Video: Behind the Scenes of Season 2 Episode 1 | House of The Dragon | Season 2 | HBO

I called Alan up and said, would you like to come and see it and he just walked in he went and
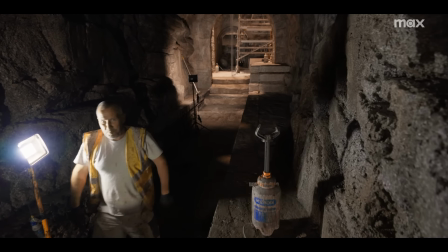16:26 that was good and then the production office rang me up and it's like oh can we come and see the suicide so he's turning on for like a guided tour I think we were taking more people in it than the Harry Potter so at one point I was really thrilled wish
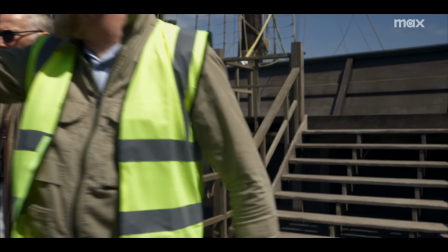16:39 you'd be right here for the sewer entrance I mean
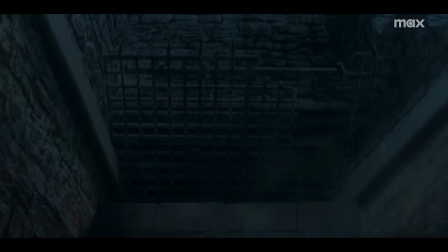16:49 when they said you're in a sewer I thought okay I'm gonna be up to here in a swimming pool and there'll green screens all around me, and they'll get it done. And then I get there, and they've built a sewer. The water's waist high, carrying a dog and a torch. It's like, we're in a hangar 20 minutes from where I live. And here I am at the Red Quay. Yeah, it's just, it's bonkers.
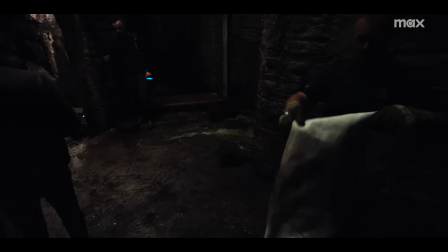17:09 OK, send me water, please, Tommy. I think PJ was excited about doing these big spaces, lit only by a torch. You know, we all watched The Third Man again, because anybody who shoots in a tunnel has to go back and watch The Third Man. It was great imagery, I think. That was a lot of fun. We got to chase these two guys, follow these two guys, lead these two guys through all these spaces,
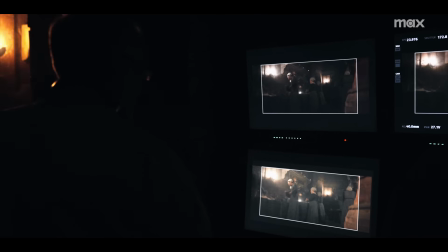17:27 tramping through a sewer with running sewer water and see parts of the Red Keep we've never seen before.
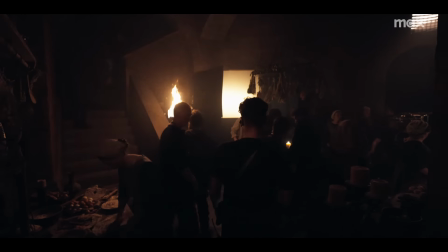17:33 It's just a DP's dream. The design team on this have just surpassed themselves. We rarely double up on angles because of the opportunities this set gives us.
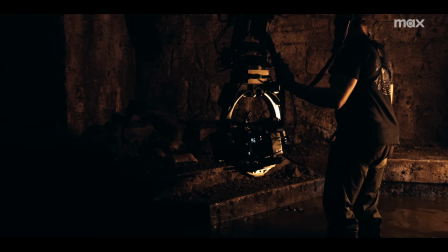17:44 Because their mission is about subterfuge, they're trying to be secret, but obviously the castle is dark and the space they're going through is dark, so they're carrying a torch. The interplay of the firelight bouncing off walls makes it really magical. I really wanted to lean into that, so we kept the lighting of the set itself to a bare minimum,
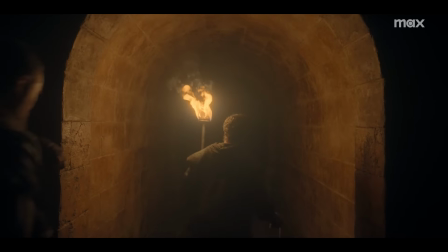18:03 so that as they move through spaces, you had a sense that you were moving through the space. You never had a sense that you knew where they were heading. You were discovering where they were going as they discovered it. In terms of getting into character, you don't really have to do very much.
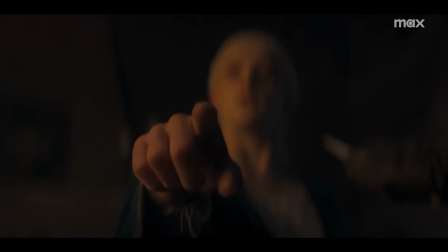18:16 I don't have to say to myself, okay, you're in a castle, like, all that's done.
We need to get out of it and get out.
We had to just not think of it as like we're going in to film the most horrifying thing. Another heartwarming moment from George R.R. Martin, everybody. This shot involved a lot of different methods of moving the camera.
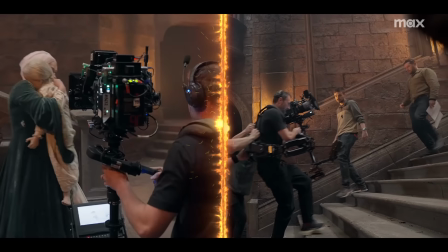18:43 Going backwards at speed, up and down stairs, spinning around, trying to capture the performance from fear at the same time.
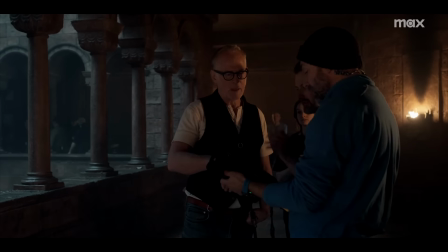18:50 Yeah, this certainly had its challenges. And by the time they come around, we want her to be that far away from us.
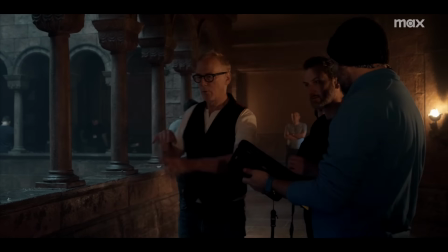18:56 So she's going faster and faster. So when we come around, we're seeing her head to toe there.
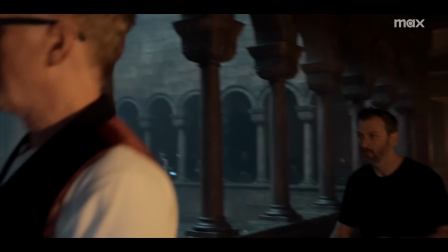19:01 She's going faster than us. And we want it to be believable when we come around here, she's that far away from us.
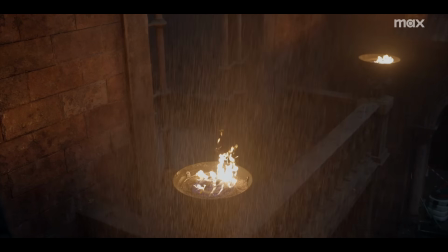19:08 SFX did an amazing job making it look very atmospheric with all the rain and the wind inside this stage. We've got 10,000 litres of water sitting outside ready to pump into the stage.
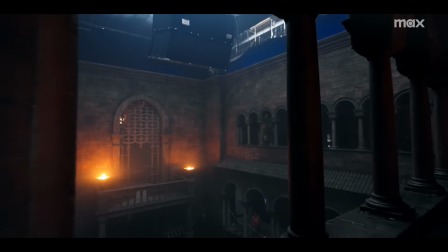19:23 We have to make sure that the landing area for the water is sealed. We've got a membrane down.
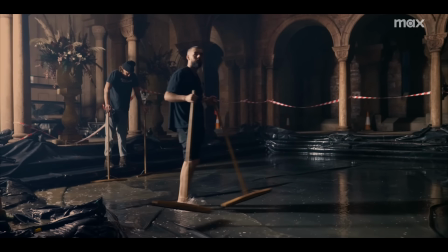19:28 We've got some sort of management so we can get some pumps in. And then ultimately, it just comes down to a lot of squeegees, a lot of labor, and some pumps just pumping it out the door.
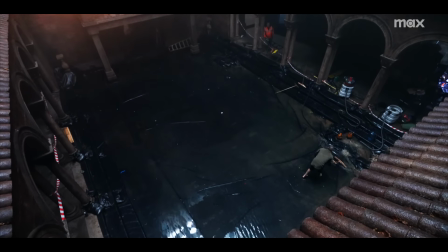19:39 It's a small piece of a large puzzle. I think it's going to look epic.
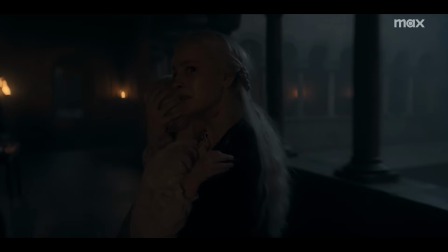19:43 That journey at the end of episode one, it's my hope that that kind of lives in infamy through House of the Dragon and its legacy.